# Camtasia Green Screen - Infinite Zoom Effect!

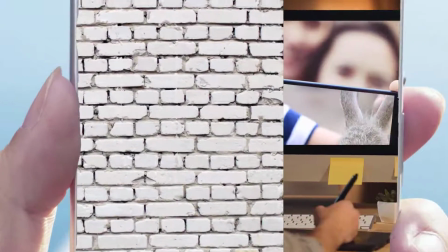The infinite zoom or never ending zoom effect is a very cool visual effect that gives
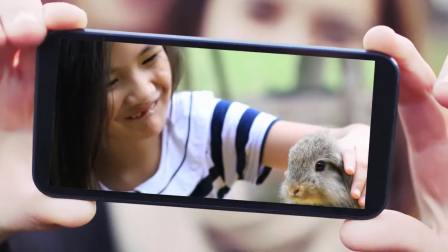the viewer an experience of visual flow that goes seamlessly from one scene layer to another. The example here was created in Camtasia using animation keyframes for zooming combined with green screen effects and of course some creative ingenuity. Lots of tips and tricks here. Let's dive in. Hey, it's Gord here. Welcome. If you're new here and you want to learn tips on video editing, video marketing, Camtasia, and YouTube,
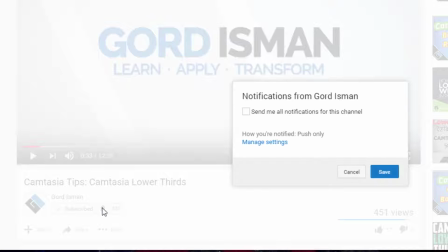then hit the subscribe button and click the bell notification icon so you don't miss a thing.
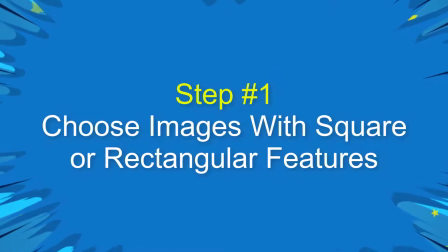Step number one, choose images with square or rectangular features for green screen effect.
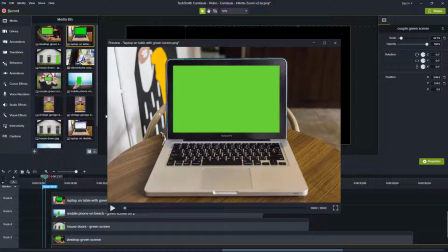So as you can see here with image one, we have a laptop on a table and we have a nice green rectangle colored in there. All the images were done outside of Camtasia through Photoshop in my case and inside Photoshop
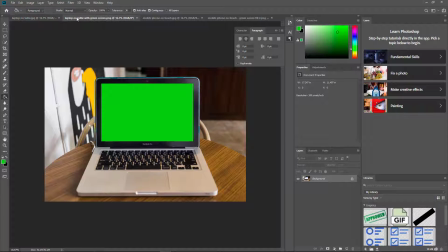all I did was in this case for the first image I just added a rectangle to overlay the area that was there in the native image.
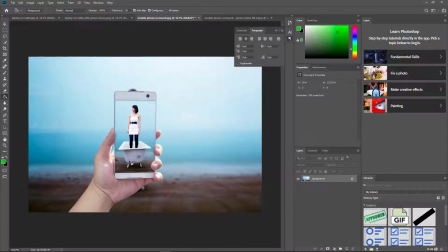In the second image we have the mobile phone but notice how we have the fingers overlaying the screen. So I had to use a little bit of this bucket fill technique to, you know, work to clean our image to get it to work. And then we ended up with a nice clean product like that. This was done similarly for all the images in our five image sequence.
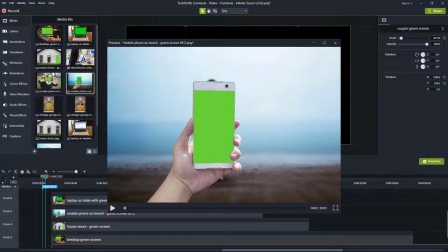This is the first image in the sequence. Here's the second image in the sequence. And again, just remember the rectangular shape of green is an area that will be zoomed in as we go through the process of creating this special effect. image number three,
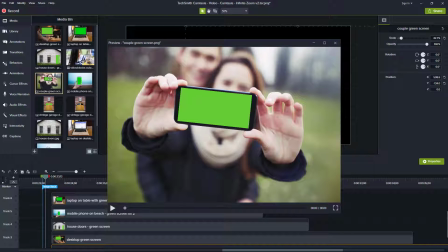image four, and image five, the final image.
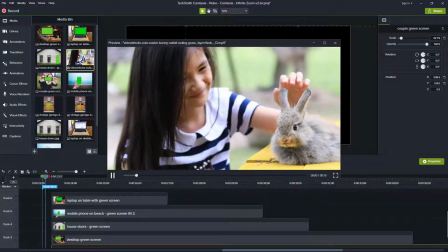And the last component is a video clip that we've added, which you'll see at the end, which is a reveal piece of content.
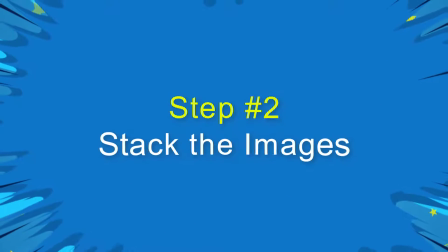Step number two, stack the images.
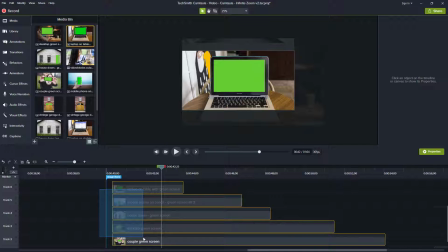As you can see, I have the five images here, one after the other, one on top of the other on the timeline. And the reason for that is because one layer is going to zoom into the next layer and that's why each layer is a little longer than the one before.
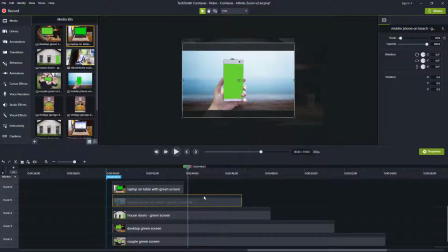So when this image zooms into this one you'll see this one stays on screen for a bit and they're also multi-layered and then the next one comes and then the next one
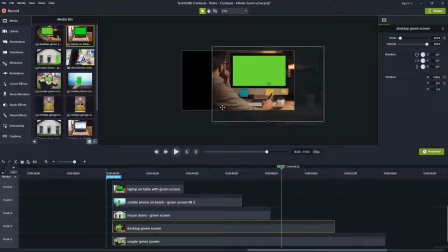and you'll notice this one is a little off staggered to the right and that's because we're going to be moving this a bit to the left when we do this the zoom so there's another dimension to the effect
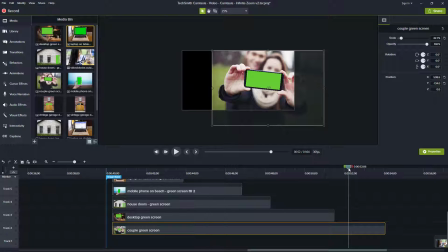and the last one here goes in in parallel with that so there you are they're stacked it's pretty straightforward step number
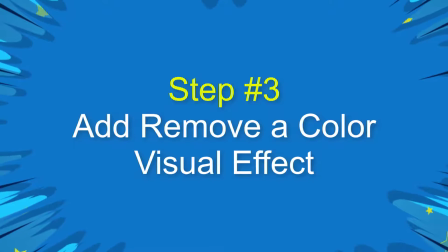three add the remove a color visual effect as you can see we have
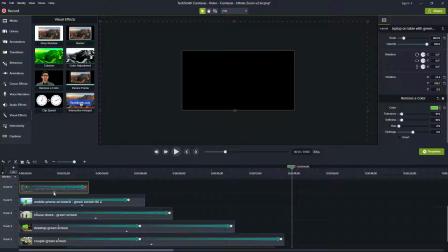the five images layered here and each one has the remove a color visual effect on it you see it in the first one the second one etc it's the same all the way down
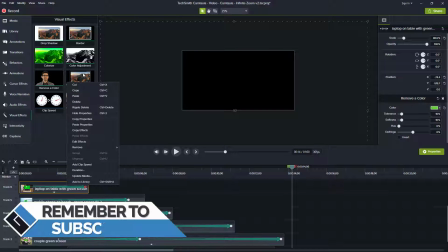but we're gonna just copy this first one to explain a little
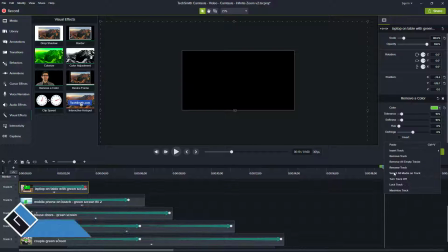important message here in usage of the remove
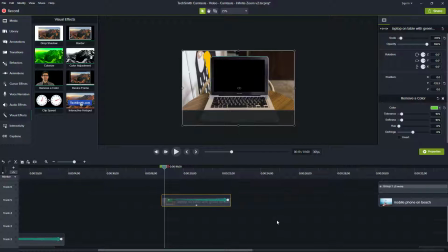a color when you have an animation going. So just stretching that out a bit. So to help with matters, I'm just going to delete the animation, which had our zoom in effect.
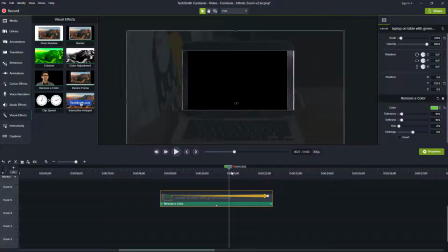Actually, I'll put that back for a second. Show you it has the zoom in right out to fill the screen. All right, I'm going to remove that now.
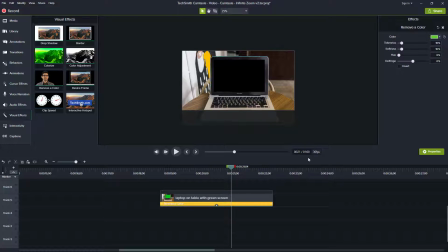and we cut it and we have our remove a color but I'm gonna get rid of that now as well okay so right now that was a reset and a delete okay so there's nothing there